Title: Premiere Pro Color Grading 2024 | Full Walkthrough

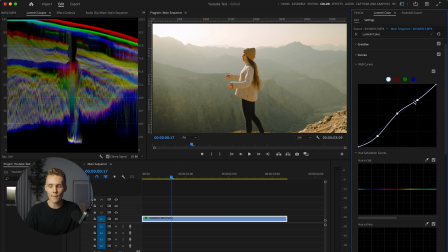(4:06)
And then we're going to be increasing our midtones, and we're gonna also be increasing our highlights just like that. We're really pushing this quite far here. We're gonna come in here, maybe not drop this as much, and then we're just gonna be able to tick this off and back on.
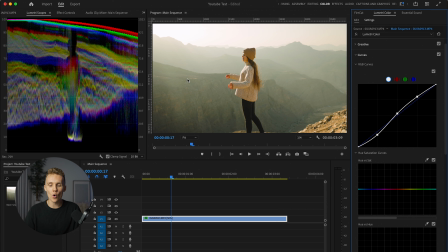(4:20)
Things were looking very nice here, as you can see. We're getting a little bit more of that yellowish hue, that kind of greenish hue in the background. But I promise in the hue versus saturation side of town, we're gonna be able to correct this. But for now, I'm actually gonna be closing curves. I'm gonna be right clicking over here and I'm gonna be putting vector scope on, and then I'm gonna be removing waveform.
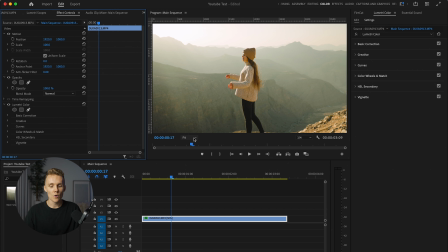(4:39)
I'm then gonna come into effect controls. We're gonna zoom in to about 200%,
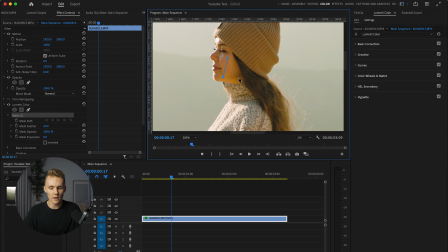(4:44)
and we are going to be drawing a little kind of little opacity box around here, around Amanda here. Oh, this is on the Lumetri color. We don't want it there. We want it on opacity. We're gonna be drawing a little box around Amanda's skin.
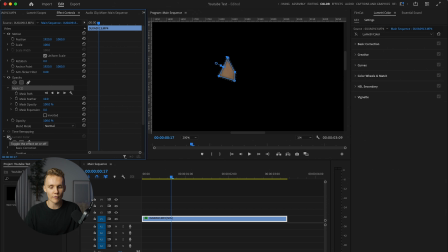(4:59)
Of course, this isn't what it looked like. This is what it looked like before, which is far from ideal. This is our current grade.
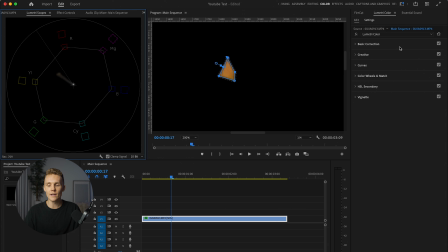(5:04)
So as you can see, my white balance was a little bit off. We're gonna come over to Lumetri scopes and then we're gonna open up curves. Actually, we might also do this in basic correction as well. So you might be thinking to yourself, Zach, what the hell are you doing? You can't really color grade a clip like this. Well, this is gonna make sure our skin tones are nailed.
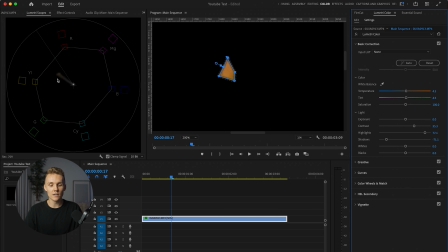(5:19)
So this little weird line here is our current skin tone, and this solid line here is the accurate skin tone line. I have no idea how this was set, but my goodness, it looks good every time you get this line matched up with this line.
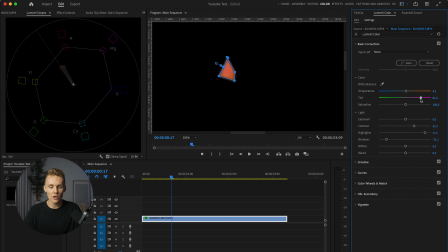(5:32)
So for example, let's say I made this a little bit more red. You can see we're starting to now move that skin tone line over here. Now, of course, this doesn't look good, so I'm gonna Command Z that, but all we're gonna do is we're gonna slightly increase the purples in the shot just a little bit. We're gonna come down to curves here, and then we are going to do hue versus hue.
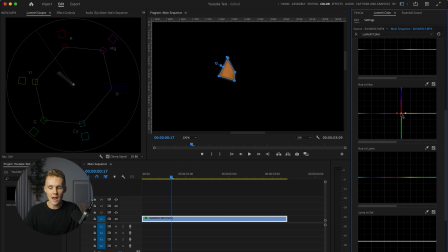(5:50)
We're gonna click a little dropper there, and now we can move this around a little bit more. And as you can see on the left-hand side on our vector scope, we are getting that weird line closer to the solid line as we just move this up ever so slightly. We might just expand this a little bit so we're not just making a small selection.
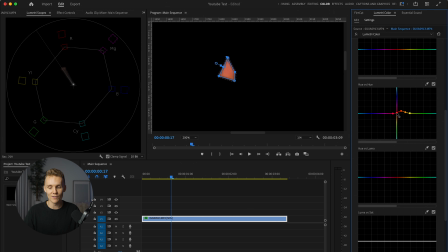(6:09)
And just like that, we've actually gone a little bit too far, believe it or not. We can pull this down just a touch. And this way, if your screen isn't 100% calibrated, you're not editing on one of the new Macs or whatever, this way you can make sure your skin tones are perfect.
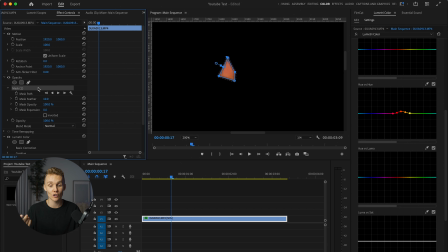(6:23)
So we're gonna head back into effect controls, I should say. We're gonna delete that mask.
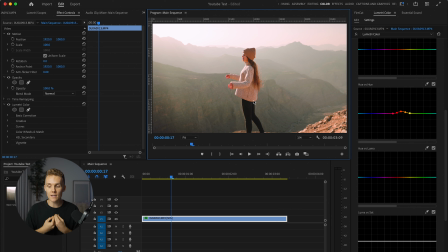(6:28)
We are also going to zoom out just a touch. Now, as you can see, in my opinion, this is just a little bit too red, and it probably is in your eyes too. So what we can do is we're just gonna drop this a little bit. And now, in my opinion, this is the perfect skin tone. We can turn this off, and where things are a little bit too yellow and green, a little bit back on, and now things are looking great.
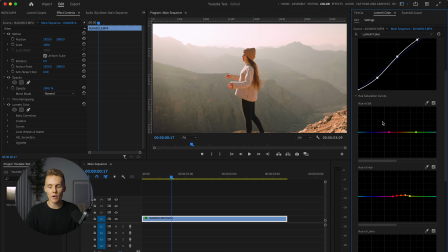(6:48)
Now, I do think they're a little bit oversaturated. So what I'm gonna do is I'm gonna come to hue versus saturation, and we're just gonna drop the reds and oranges here, which kind of cleans things up just a little bit.
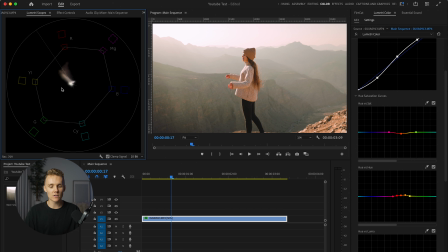(6:59)
I'm gonna come back to Lumetri scopes.
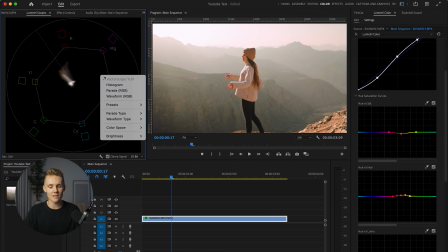(7:01)
As you can see, we do have a lot of orange and warm tones in this image to start with, which always makes color grading skin tones a little bit harder, but that's okay.
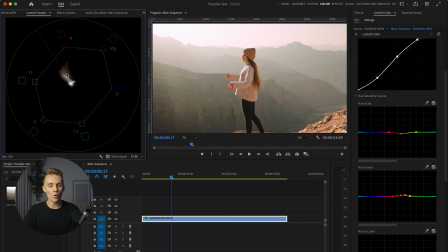(7:09)
We're gonna be able to make this clip bang. Okay, so we're gonna put waveform back on and we're gonna turn our vector scope back off.
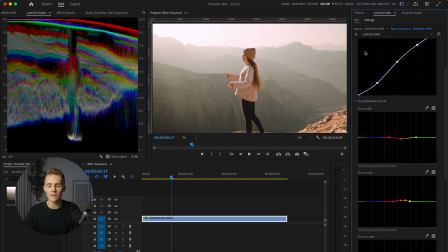(7:16)
So this is actually quite a solid grade. If we turn this off and back on, I think things are looking quite good, but we are definitely not done. So if we desaturate any more of these oranges to kind of clean up this area of the shot, we're just gonna be ruining the skin tone, and I'm happy with the curves and the contrast we've got.
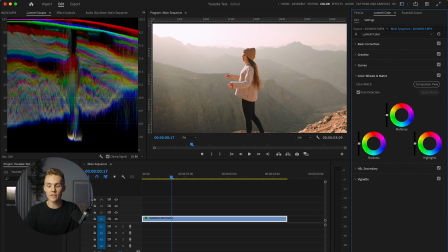(7:32)
So we're gonna close curves and then we're gonna dive into color wheels and match. The first thing I wanna do, the absolute first thing I wanna do, is put blues into the highlights. And this is gonna help Amanda pop from the background. If we turn this off, there's a lot of warm light coming in.
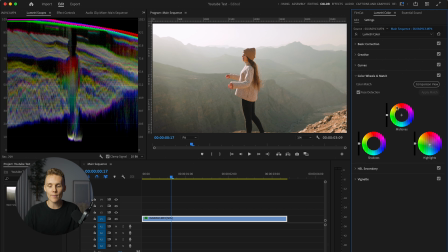(7:46)
I wanna turn that to blue light, a little bit harsher. So this is just adding that blue light and then the orange from Amanda's skin tone and the blue light in the background. It's not even blue, it's now just more of a neutral tone. Really, really helps that contrast. So we can just add a little bit more.
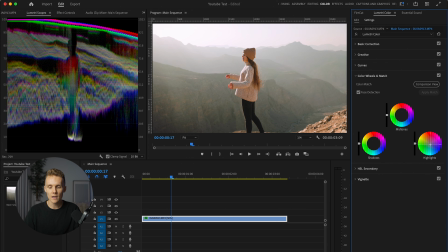(8:01)
We're gonna move this over to a bit more of a darker blue instead of the teal. And just like that, we are now popping like no tomorrow. And that's pretty much all I wanna be doing here. I'm happy with the skin tones. We don't need to play with the HSL secondary stuff.